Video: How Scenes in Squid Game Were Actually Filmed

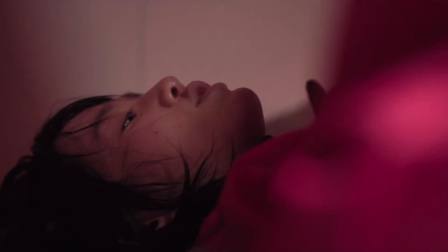[4:08]
But as with most dangerous scenes, the actress wasn't the one executing all the high-impact stunts.
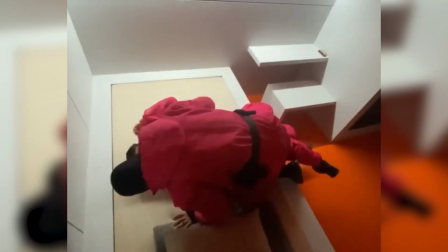[4:14]
Instead, a professional stunt double stepped in to handle the riskiest movements, ensuring both safety and precision in the action.
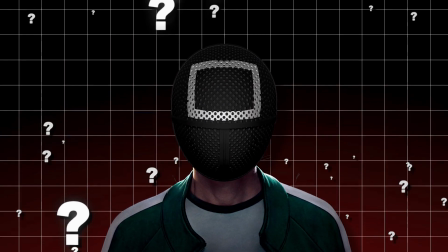[4:21]
Oh my god, why are these actors scared of a little adrenaline boost? Come on, do your own stunts.
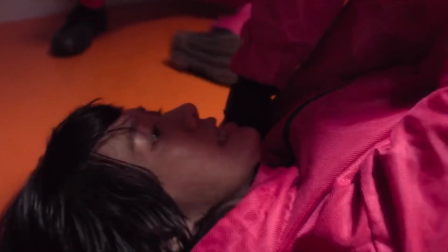[4:26]
I'm joking, guys, relax. These scenes are really difficult to do. Not all regular actors can do them.
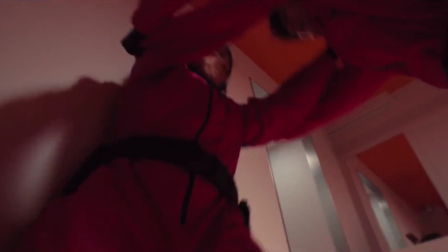[4:31]
But what's really cool is how different the fight looks in the raw behind-the-scenes footage compared to the final cut.
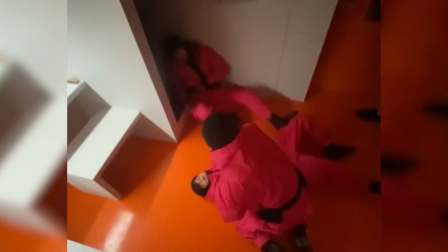[4:38]
During filming, the stunt performers moved at a much slower pace than what we see in the finished scene.
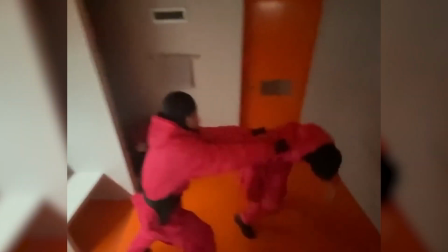[4:43]
This is a common technique in action filmmaking. Choreographed fights are performed carefully to prevent injuries,
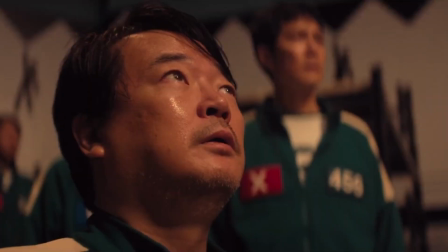[4:49]
and later the footage is sped up in post-production with added sound effects and camera cuts to enhance the intensity.
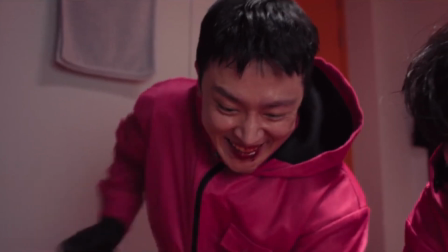[4:54]
A closer frame-by-frame look at the scene also reveals a clever editing cutting trick.
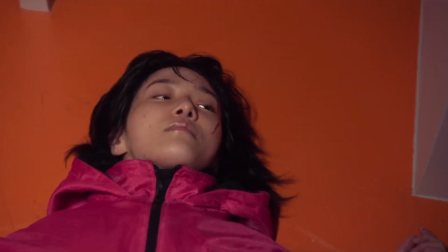[4:59]
When the character is knocked to the ground, the person we see hitting the floor is actually the stunt double, not the actress.
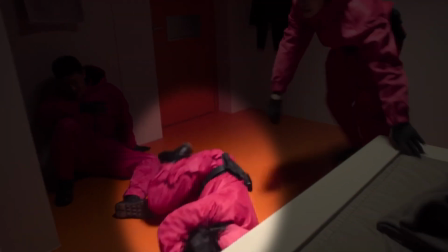[5:05]
To keep this seamless, the double quickly covers their face with their arms,
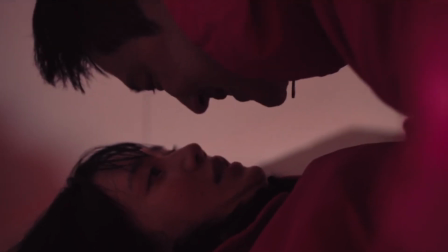[5:09]
ensuring that their identity remains hidden before the shot transitions to a close-up of the actress for the next moment.
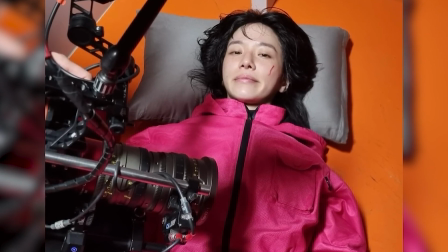[5:15]
We also got a look at the behind-the-scenes photo of the actress resting after filming,
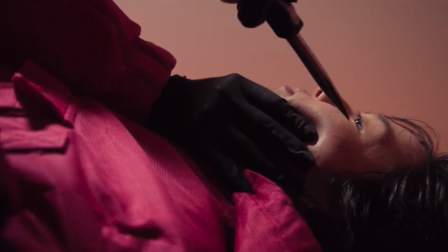[5:19]
with realistic fake blood streaked across her cheek from the knife wound her character suffers in the scene.
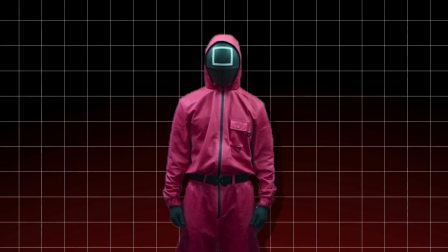[5:25]
Interestingly, during breaks, she was given a pillow to rest her head on,
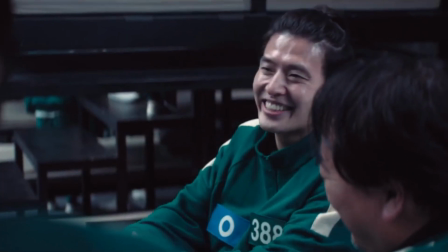[5:29]
something we never see in the show but highlights the level of care taken to keep actors comfortable between takes.
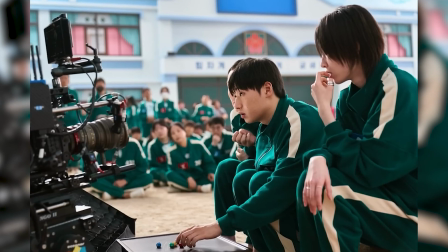[5:35]
A behind-the-scenes image was also released showing Min-soo playing Gonji during the pentathlon.
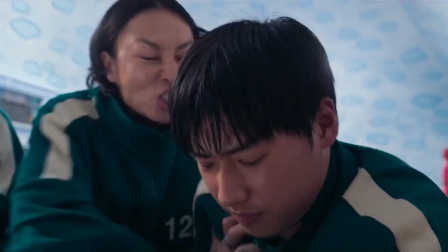[5:40]
However, this particular shot was never seen in the final cut of Season 2.
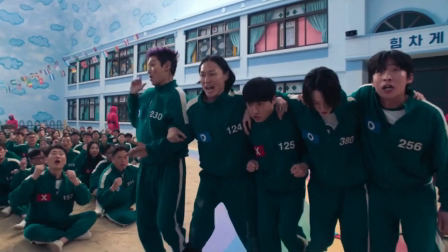[5:44]
While we do get a quick glimpse of Min-soo being scolded for failing at the game, we never actually see a full shot of him playing.
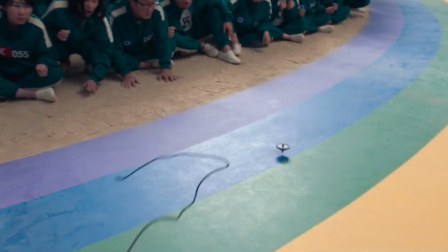[5:50]
This suggests that the scene was either shortened or cut entirely during editing. I feel so bad for the actor, man.
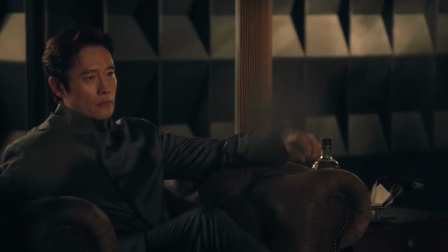[5:57]
Imagine you're sitting at home and you tell your friends and family watching the show with you, look, this is my special moment, and what?
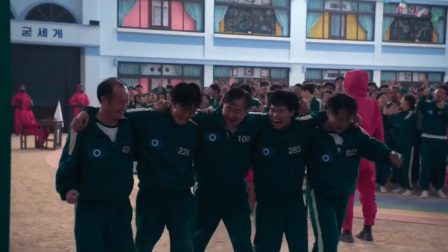[6:04]
The scene was deleted? Oh man. I mean, cheer up, little bro. At least you were in the Squid Games.
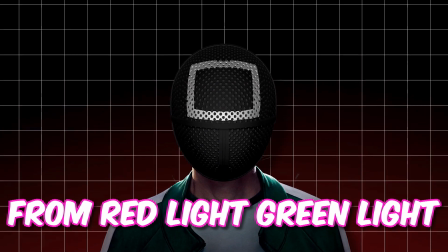[6:10]
We have another behind-the-scenes photo from Red Light Green Light that reveals a small but fascinating production secret.
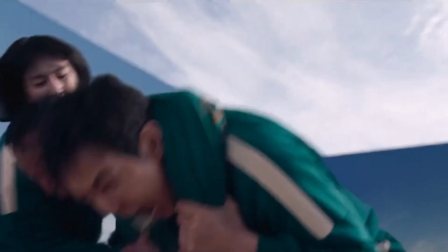[6:15]
In that one intense moment, Ji-hoon and player 120 attempt to save a fallen player, only for him to be shot before they can help.
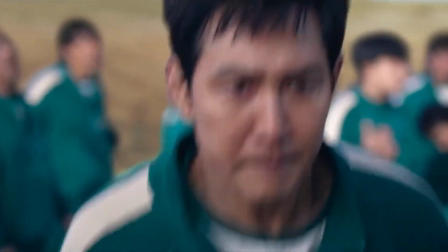[6:23]
It's a devastating scene, but what we didn't see in the final cut is the small but thoughtful precaution taken to keep the actor safe.
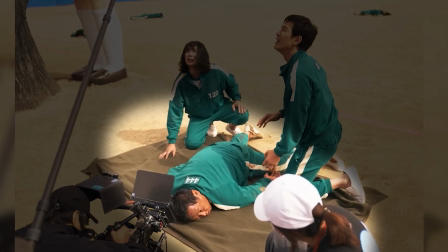[6:31]
Behind the scenes, the actor portraying the fallen player was given a protective blanket to lie on.
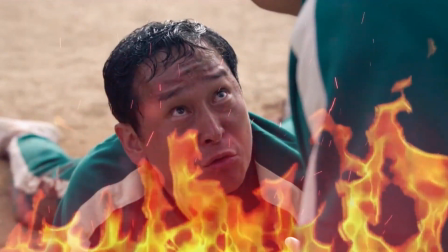[6:36]
Since the scene was filmed outdoors in direct sunlight, the ground could have become unbearably hot, posing a risk of burns or discomfort.
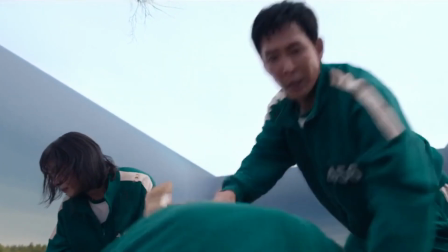[6:43]
The blanket ensured that the actor could remain in position for multiple takes without any physical strain.
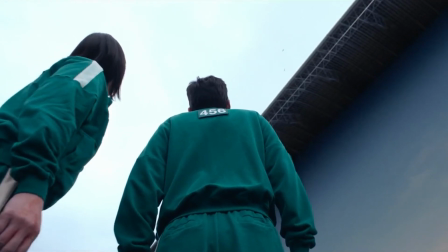[6:48]
That's very thoughtful and nice. Props to the guys who thought of this, treating every actor equally, even the side-dying character ones.
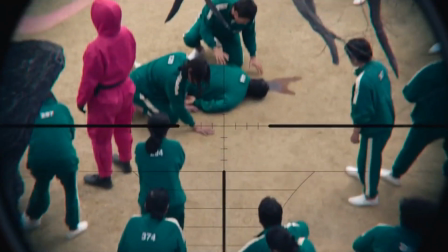[6:55]
What's even more impressive is that in the final version of the scene, the blanket is completely gone,
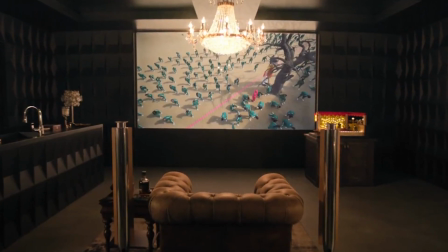[7:00]
meaning the production team either removed it in post-production or carefully framed the shots to keep it hidden.
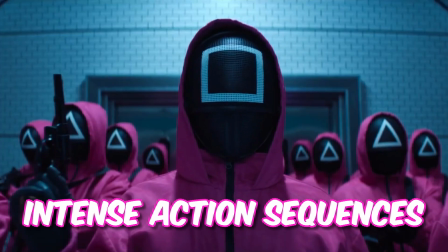[7:05]
Next up, one of the most intense action sequences in episode 7 features Ji-hoon and his
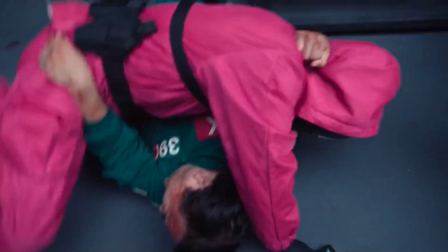[7:10]
friends pulling off a risky ambush by pretending to be dead before launching a surprise attack on the guards.
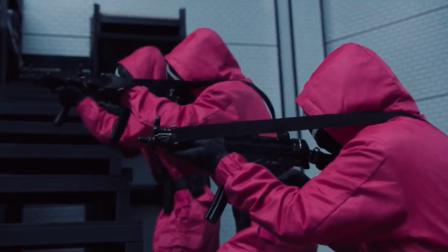[7:16]
But as chaotic as the battle looks on screen,
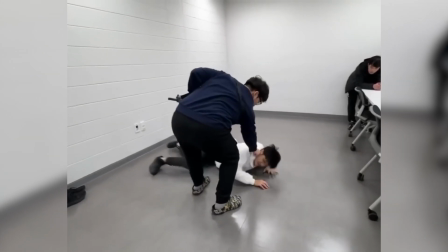[7:18]
the behind-the-scenes footage shows that every moment was meticulously planned and rehearsed by the show's stunt choreographers.
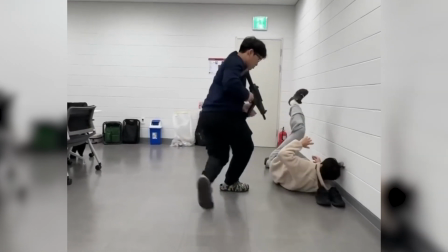[7:25]
During rehearsals, the stunt team went through each step of the fight in a controlled environment, ensuring that the action looked realistic while keeping the performers safe.
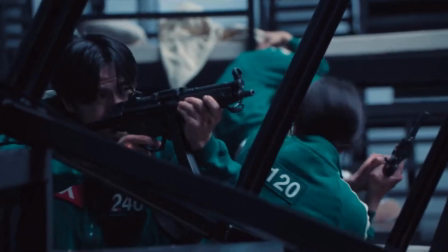[7:34]
Every punch, tackle, and reaction was carefully timed to create a seamless, high-energy battle that would translate well on screen.
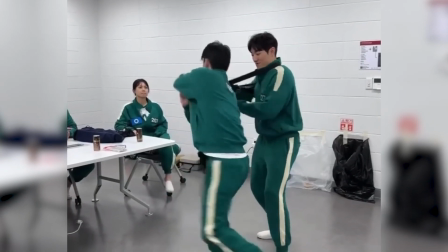[7:41]
One of the more interesting details from the rehearsal footage is that all the performers, including those playing guards, are seen wearing green player uniforms.
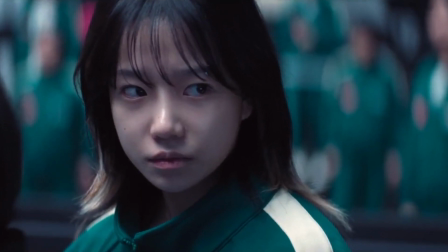[7:49]
I thought they were on the same team. Jokes aside, since there's never a moment in the show where players fight each other,
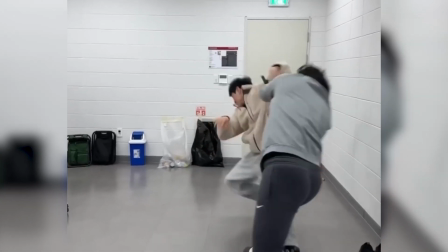[7:56]
this likely means that the stunt team simply didn't have pink guard uniforms available during practice sessions.
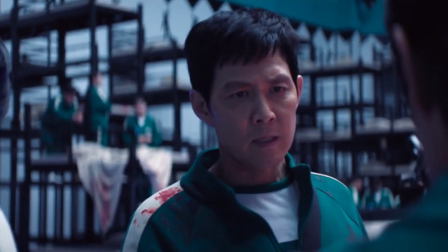[8:02]
It's a small but funny detail that highlights the practical challenges of preparing for such a large-scale fight scene.
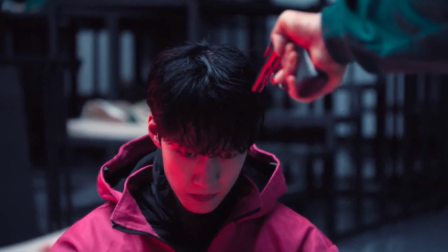[8:09]
Thanks to this extensive choreography and planning, the final version of the battle turned out to be one of the most memorable action sequences in Squid Game Season 2.